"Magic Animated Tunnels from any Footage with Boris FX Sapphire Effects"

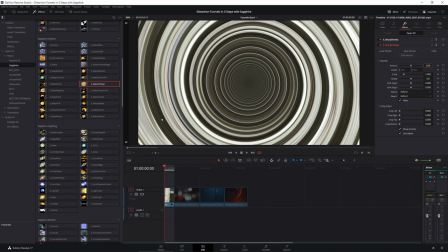245s
So our brain interprets things moving faster in a scene as being closer towards us. If you look out of a train window, you'll see that the trees that are right next to the train tracks move a lot faster than the hills in the background.
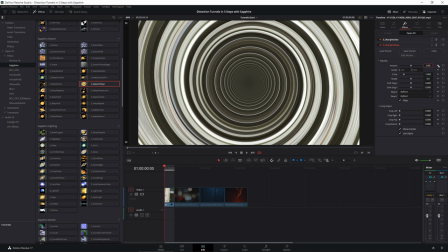259s
And we're going to exploit that to give us a bit more of a sense of movement. So I'm going to keyframe my amount from zero,
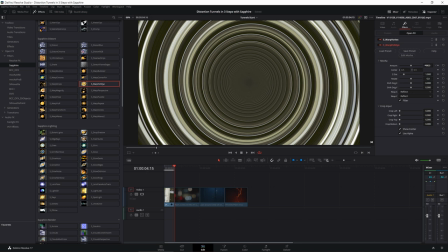267s
come over here, and I'm going to send this in a negative direction.
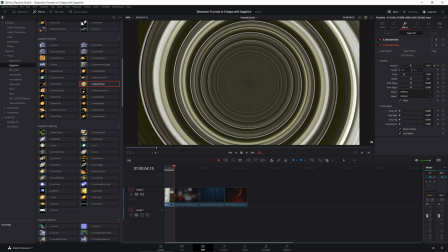271s
And you'll see that this is going to push out the areas closest to the edges.
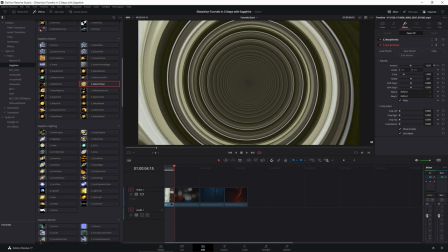278s
And I'm going to bring this up until it starts to warp too much.
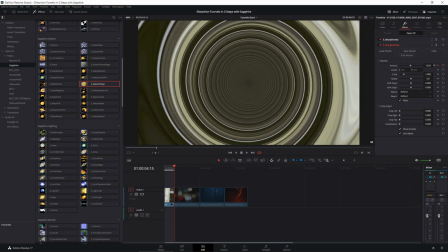282s
So it's around about 0.25. Anything warping too much there, you can see that it kind of starts to warp into itself.
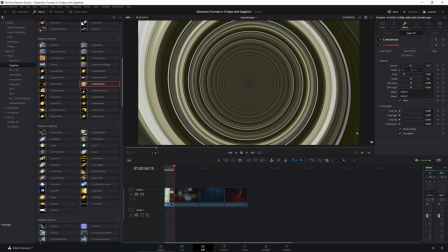291s
And we're going to avoid that. Let's play that back. If the playback starts to stutter a little bit here, I can do one of two things.
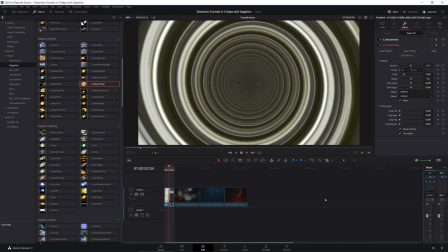302s
I can either turn my timeline proxy down, which works out, or I can set my smart render going.
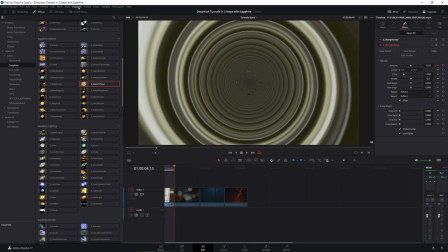311s
So we'll just turn the timeline proxy down a little bit. Probably get away with taking that to half res, I think.
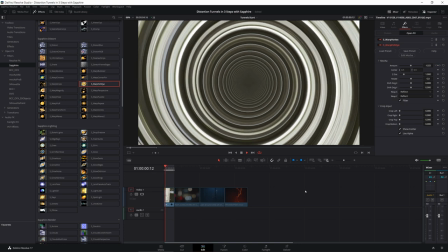318s
Yeah. So now if we look with the warp fisheye in and animated, it looks like the areas at the edges are faster.
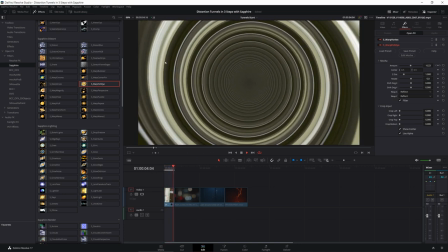327s
So this is a depth cue that we've just given using warp fisheye. I'm going to add another depth cue in here as well,
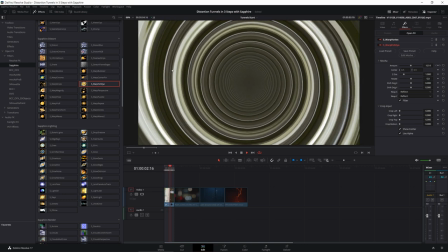335s
because I want to draw the eye of the viewer further in towards the tunnel.
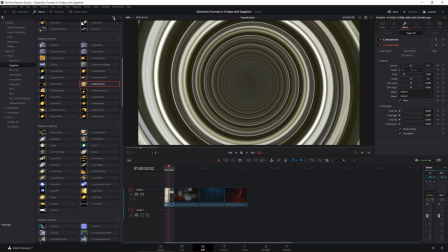342s
I'm going to use a vignette. So I'll come up, I'm going to search S underscore vignette.
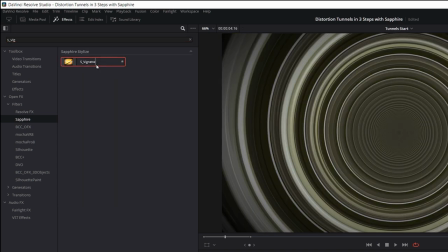349s
There we go, and add that into the mix.
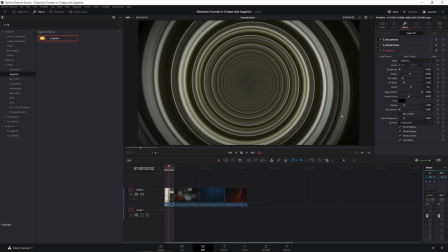352s
And most people are going to be familiar with a vignette.
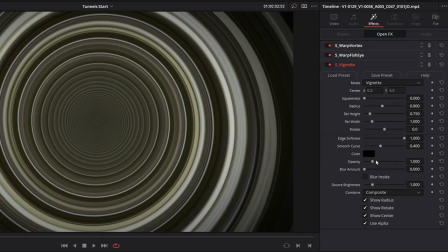358s
It adds a bit of darkening around the edges. So I turn my opacity up and down.
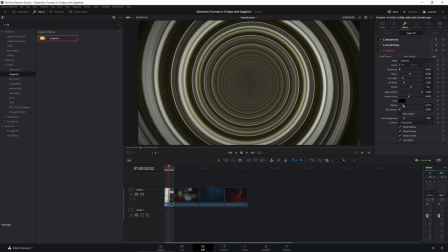364s
You can see that's darkens around the edges. And what this does is it focuses the eye, because when we first look at an image, our eyes are always going to be drawn to the brightest parts of that image. So by darkening down the edges, we're now focusing on the center,
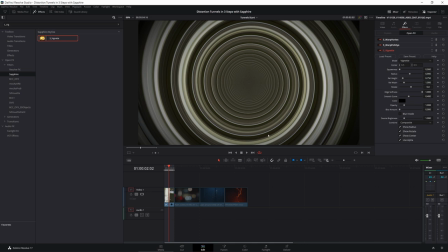383s
and that's going to help to sort of build up those cues. The other thing that we can do in Sapphire's vignette is add a bit of a blur. So I can blur that as well. Again, when we're looking at stuff, we're looking at towards the sharpest stuff first before we, you know, look outside of that.
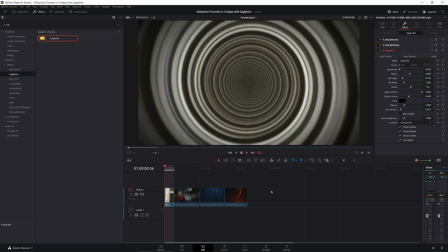402s
So if we do a quick playback on that, you can see that working. All right, I kind of like this, except for one thing.
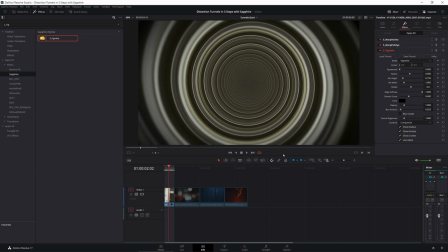411s
I'm not, you know, really happy about the color. So I could use another color effect, but we're in Resolve, right?
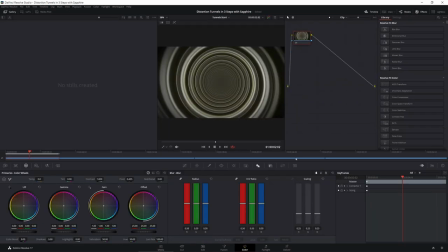418s
So all I have to do is pop into the color room. What should we do here? Let's just change the hue up a little bit here, maybe. Yeah, kind of like that. Play that through. Get rid of our gallery. Give us a bit more space.
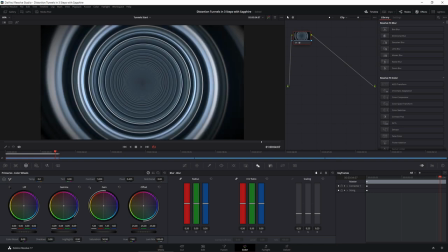434s
And maybe I can add a bit more contrast here by taking down the gamma, bumping up the gain, changing up the hue a bit more. And then really figuring out where that hue should be. Actually, I like that green. Yeah, that's good.
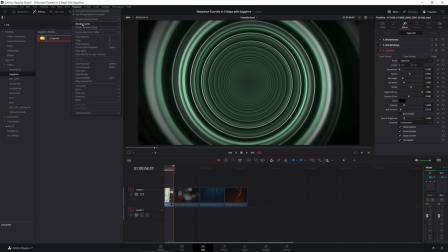450s
So I'm come back in here. I'm pretty much done with what I need. So I can turn on the render cache now.
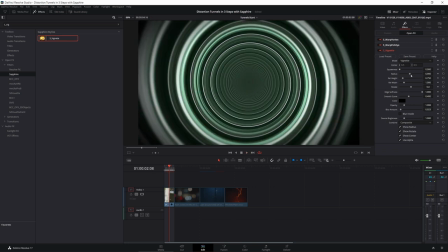459s
We'll just have a little look at what that's doing. Maybe I'll adjust the radius or the height on this a little bit.
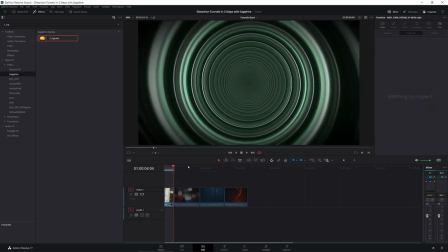468s
Yeah, and that's looking pretty good. I like that. Now we've got this sorted out for one clip.
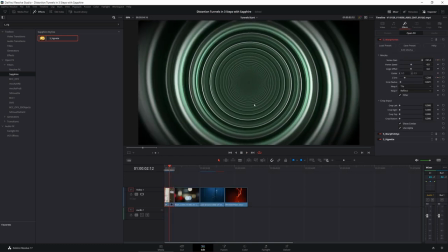473s
I just want to show you how easy it is to get different results with different clips. Because I just chose a random clip when I was starting to put this together.
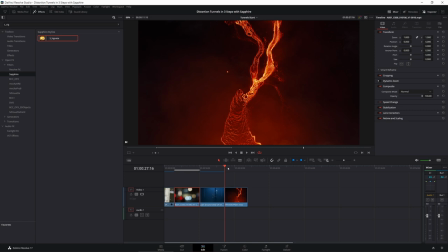483s
But we have lots of other different random clips to do this.
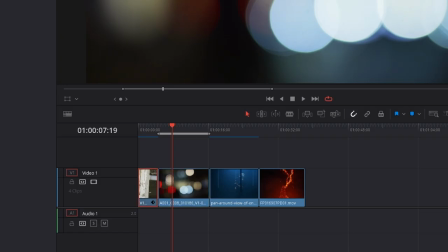488s
So I'm just going to select this clip and copy our master clip.
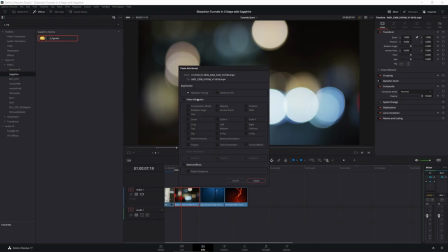494s
Come over to our next clip and paste attributes. Now, I'm going to turn off everything on video attributes and just turn on plugins.
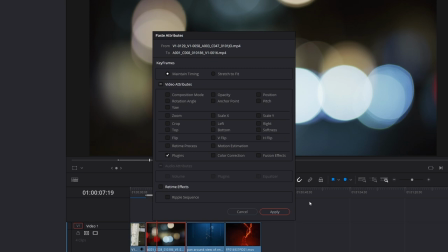502s
I only want to copy the plugins over the top.
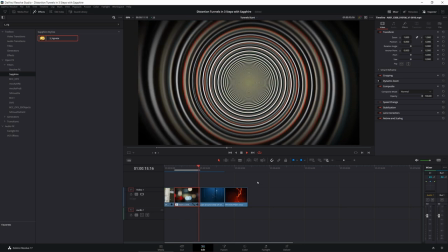505s
If we play this back now, we can see that we're getting a similar but different effect on this same clip. And because when I copied the attributes over, I didn't stretch the timing of the keyframes.
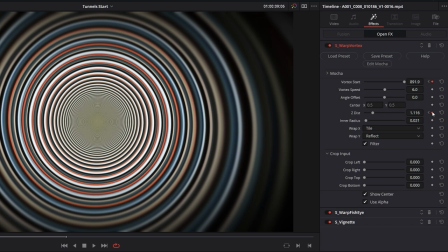519s
So we can just do that manually here, or just change up the keyframes a little bit. So I'll just turn that off there and there, come to the end,
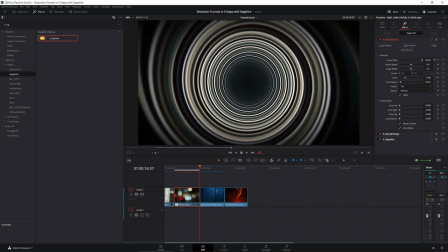529s
and then drag this up a little bit as well.
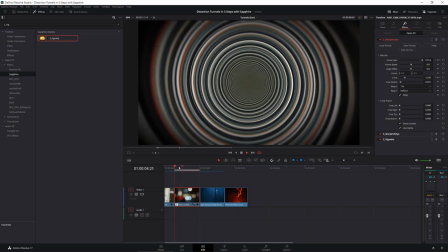535s
And like anything, you'll probably find that you need to make a few small changes when you apply this to different footage.
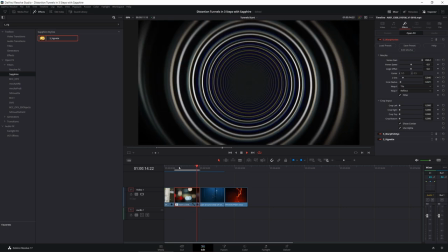541s
And that's just adding three effects together. And you should never really think about Sapphire effects as individual filters.
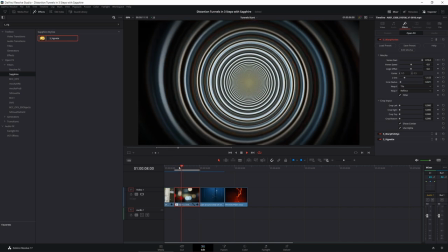548s
Think of them as building blocks.
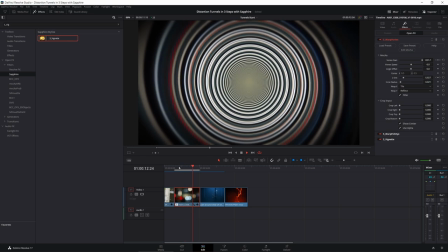550s
So you start with something very straightforward and then just add little bits to it to create a bigger, more involved effect.
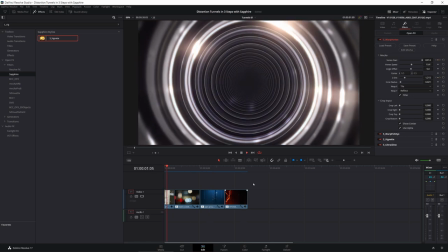558s
I wouldn't have to stop at the three. If we take a look at this timeline, I've used exactly the same clips as we had in the start. In the first one, I've just added a bit of UltraGlow just to give us some sparkles.
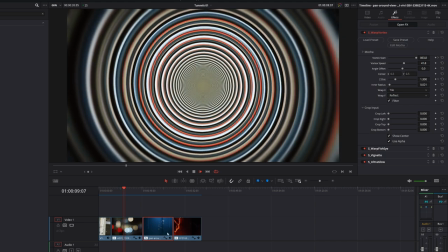573s
Second one is almost the same, just a slightly different animation.
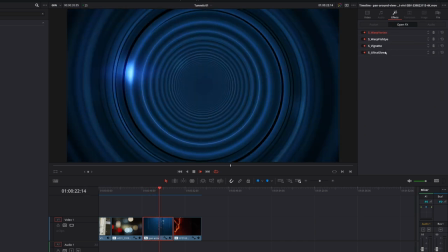580s
The third one, I've copied over the exact same filters again, but just added in UltraGlow.
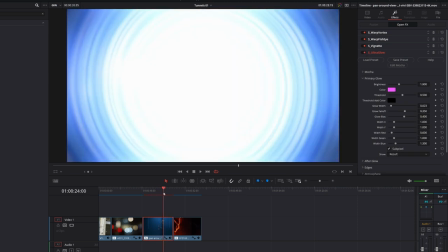587s
And I have a whole video about UltraGlow that I will link in the description, so you can just see what that's going to be like.
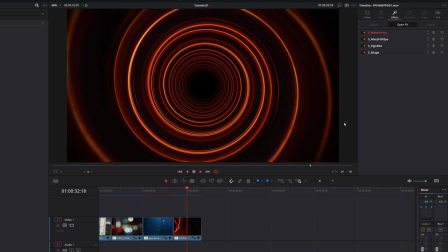596s
Love UltraGlow. The only thing that I've changed from the previous one is I've added in an S shape. So this S shape is just a little black shape in the middle, just so we don't get that little cinnamon swirl right in the center.
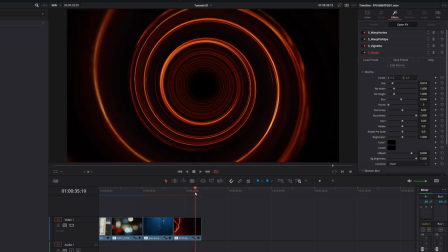615s
So we've just got a bit more of an idea of it falling into blackness. And that's really it.
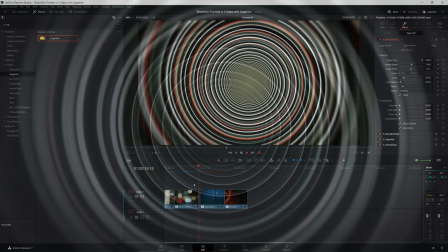622s
What I wanted to show you in this short tutorial was not just how we can create
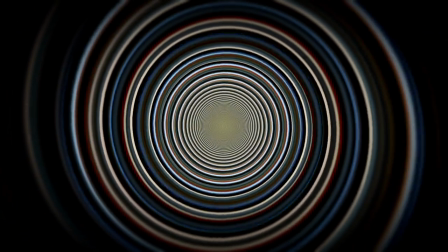628s
an animated tunnel using just about any source footage with three simple effects.
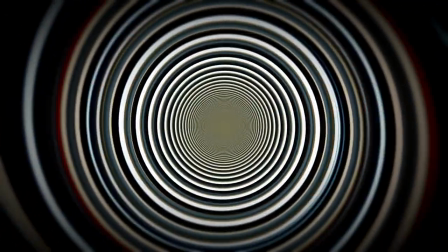634s
I also wanted you to think about combining Sapphire filters in a creative way to get a sort of transformative, useful, and repeatable result.
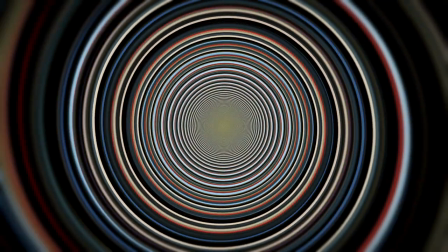642s
And we used Warp Vortex to create the initial tunnel shape.
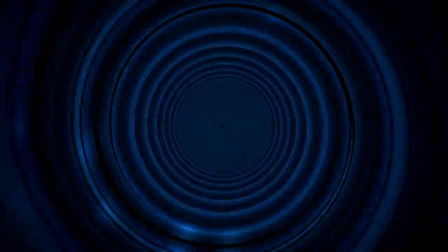646s
We used Warp Fisheye to help to give us some more visual clues about how fast or slow things were working by animating in the edges.
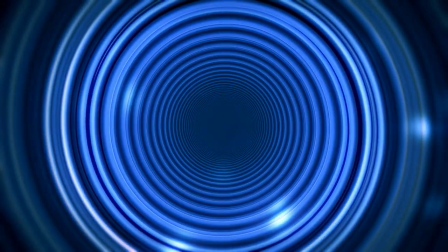655s
And then using S Vignette to add depth cues to strengthen the idea of traveling and movement.
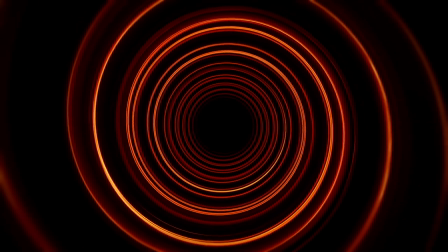661s
And then, of course, how we can build on top of those to create even bigger effects.
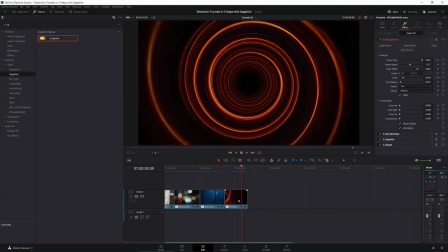666s
My name is Ben Brownlee for Boris FX, and I'll see you again soon.
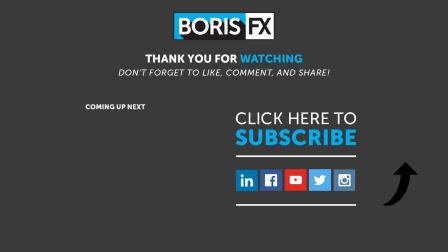672s
If you enjoyed this tutorial and you'd like to see more like it, then please leave a comment below. Of course, if you have an idea for future tutorials, then let us know down below as well. If you want to try out Sapphire, then head on over to borisfx.com,
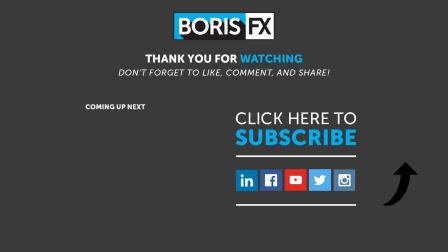688s
where you'll also find hours of free training for Sapphire and all of the Boris FX products.